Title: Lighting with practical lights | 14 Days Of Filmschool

Practical lights are a great way to add depth, realism, and interest to your scenes. Let's dive deep into that. Practical lights are essentially lights that are visible in your frame.
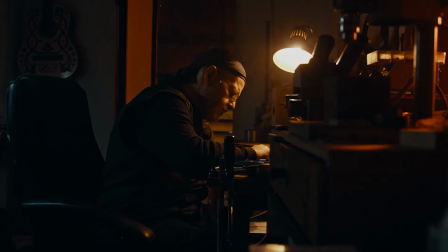16s
They can be regular lights like ceiling fixtures, desk lamps, TV screens, and Christmas lights. One of the main reasons to use practicals is to motivate your artificial light. A lot of time when the light source isn't visible in the scene, it can make the scene look a bit odd or unrealistic. And that can distract your audience from your story.
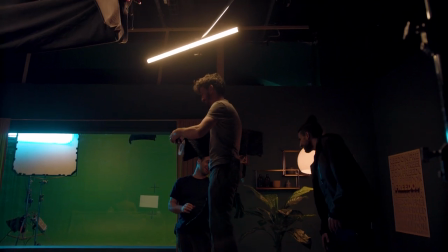38s
Placing a practical light in your frame with the same direction and color as your artificial light can really help the lighting in your scene make sense. Practical lights can also add depth and visual interest to your frame.
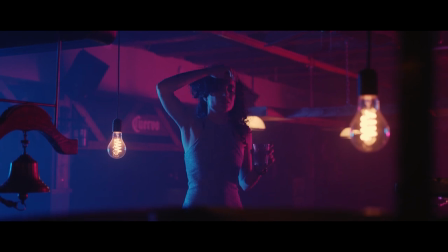52s
By placing them at different depths in the space you're working with, they can create different layers and bring a sense of richness to your frame. You can either use a dimmer to control the intensity of your lights or even better replace the regular light bulbs with controllable artificial lights.
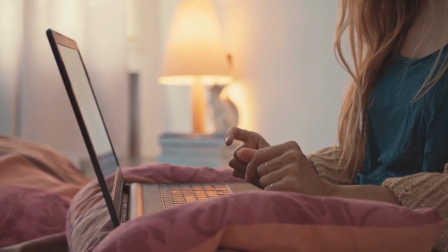69s
For example hiding a small tungsten LED light inside your lamp. That will give you back control over the color accuracy and brightness of your light as well as
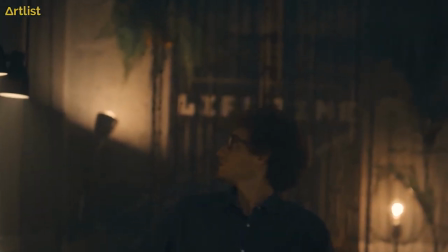78s
the option of creating different lighting effects or changing the color if it's an RGB light.
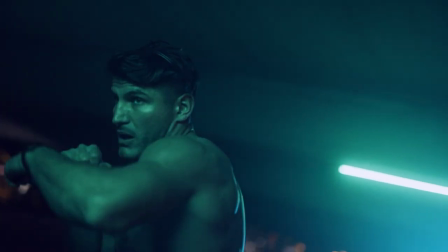82s
Another option is to use artificial lights in frame and have them emulate a practical source.
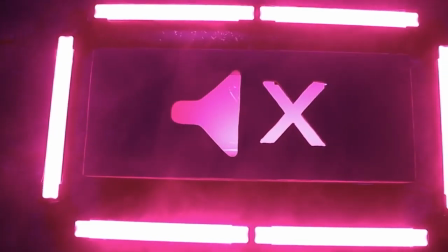90s
In this scene, we use these LED light strips with gels on them to emulate practical lights you would typically have in a nightclub. So the next time you light a scene, think about how you can utilize practical lights to create depth and realism in your scene. Till the next time, stay creative.